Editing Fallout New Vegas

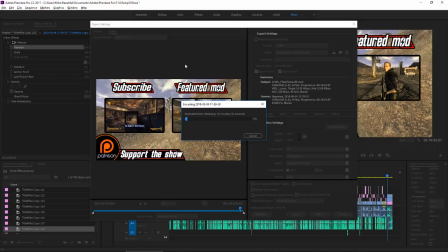If I've got work, if I've got raw footage to work with, I want to turn that raw footage into a finished product, and then I can just rest easy. I find it difficult to relax when I know I've got work that needs to be done.
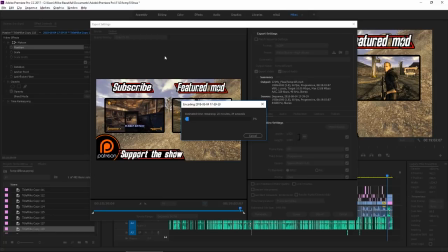So if I've got work like this, yeah, I've got 5 episodes, and I pretty much just cranked them all out this week because I wanted to get these 5 episodes done so they'd be less of a burden on my mind.
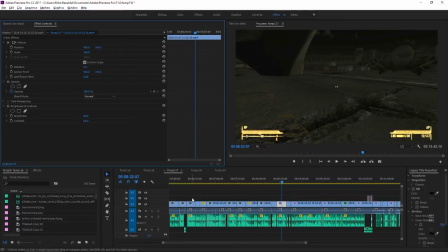Hey, it's now several weeks later because I forgot about this file. Yes, the making of the videos file that I was working on. I completely forgot about it. Got started working on other things, and this totally slipped my mind. So I guess I'll just wrap it up now. Tell you about a couple more edits I do before I end this video.
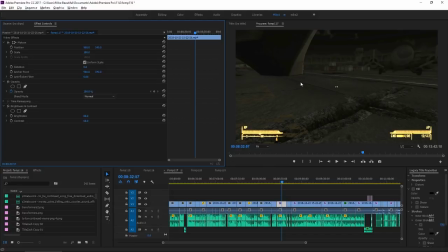If it's dark out, like if I'm going into a cave or if it's a nighttime mission,
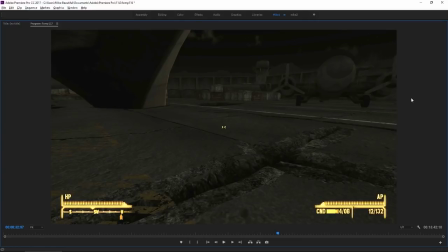I will artificially increase the brightness because otherwise it looks very dark, especially on mobile screens.
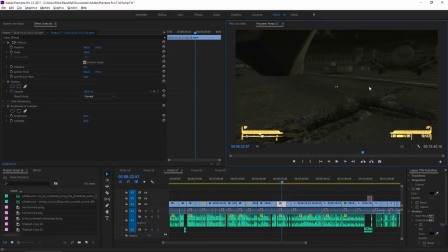It looks to be completely pitch black. So this is what the screen looks like after I've artificially brightened it.
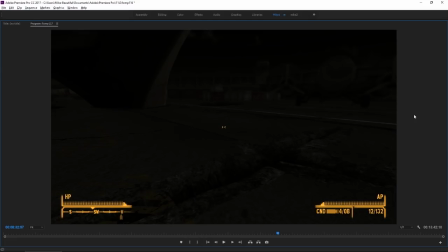But if I get rid of that, that's what it looks like. And that's pretty dark. I'm sure it looks very much like a big black box on a mobile screen.
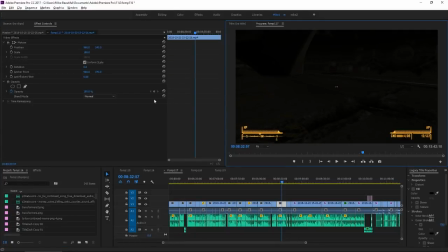So that's why I add the additional brightness and contrast. So it's a lot more.
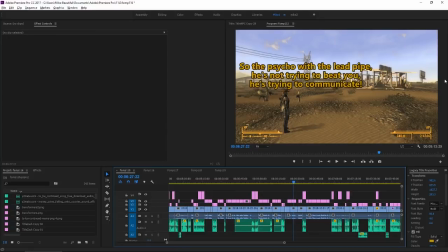You can see what's actually going on now. A note about subtitles, I try and keep them to just 2 lines at most. It's best if it's 1 line of dialogue or two, but here we see there's 3 lines because it's a really long sentence without any pauses in between.
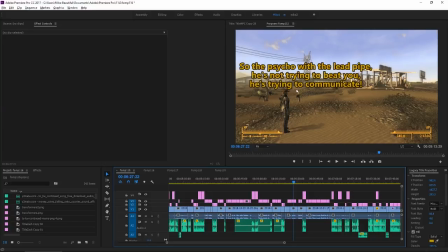And I try and avoid that if I can. In fact, if I see someone saying a long sentence and it would be 3 lines long, I'll actually try and insert a pause in between their speaking, just artificially add a pause.
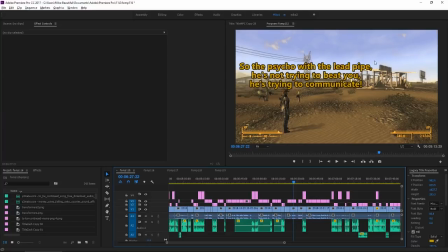But sometimes it's not doable, and I do have to have a big dump of information. It's just something you have to deal with. Maybe if I used a smaller font, it wouldn't be 3 lines, but I like to keep the font a bit bigger, so even if you've got a visual impairment, you'd still be able to read it.
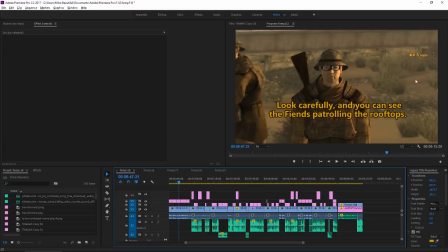When I'm adding subtitles for the NPCs, if they're in the vanilla game, I'll actually look up their subtitles. There's a Wikipedia or a Gamepedia thing. There, you could find the text file that contains every NPC's dialogue in the game.
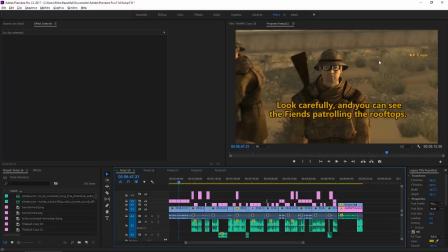So even this NCR Trooper, I'm sure his dialogue is listed there too, and I would just copy and paste it. And the reason I do that is to try and avoid spelling errors, because when I'm typing all these things out, I have a tendency to mistype things. Sometimes you fat finger the keyboard, but usually copying and pasting it's not an issue.
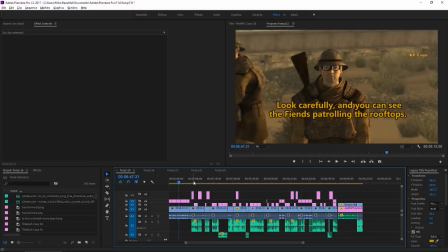Of course, that's not doable if we're playing a mod or some content that's not vanilla, and of course our subtitles that's not listed anywhere, so I've got to type them all in. But NPC subtitles, I do have a little bit of a cheat there.
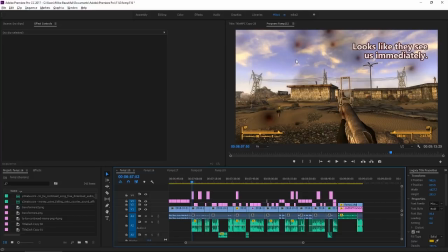Another note about subtitles, there's a lot of them, so many that it's quite easy for spelling errors to slip through. And I try my best to type smart. I try not to be stupid about it. I do all the subtitles, and then I watch the entire video from front to back very intently, looking for any spelling errors that slip through.
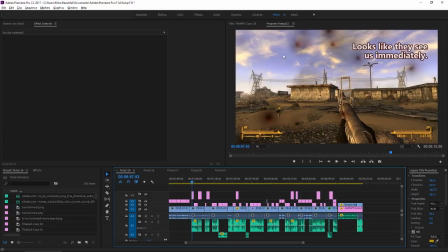If I catch any, I'll fix them and re-render them, and then I'll show the video to Zach. Zach might catch a spelling error or two, and if he does, I'll fix it and I'll re-render it, and then I'll upload it to YouTube, and I will post that video to the people on Patreon.
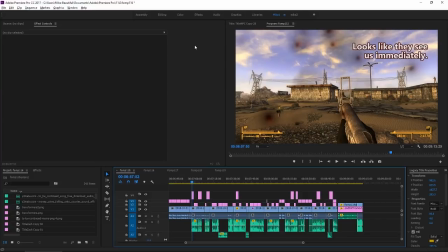We got some Patreon subscribers. They give a dollar a month to watch the videos a week early and ad-free, and sometimes they're kind enough to point out a spelling error that slipped past both of us, and if that's the case, before it goes public, I will take it down.
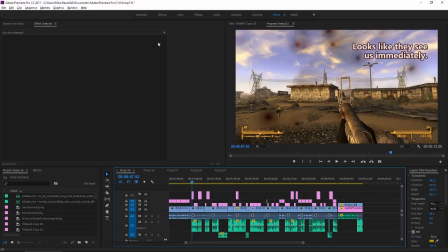I will fix the error, re-render it, and re-upload it, and hopefully that will not have any spelling errors in it. Even still, there are some that are very, very subtle, and they will slip through, and eventually someone will call me out on it. But for the most part, we're getting pretty good at not letting them slip through.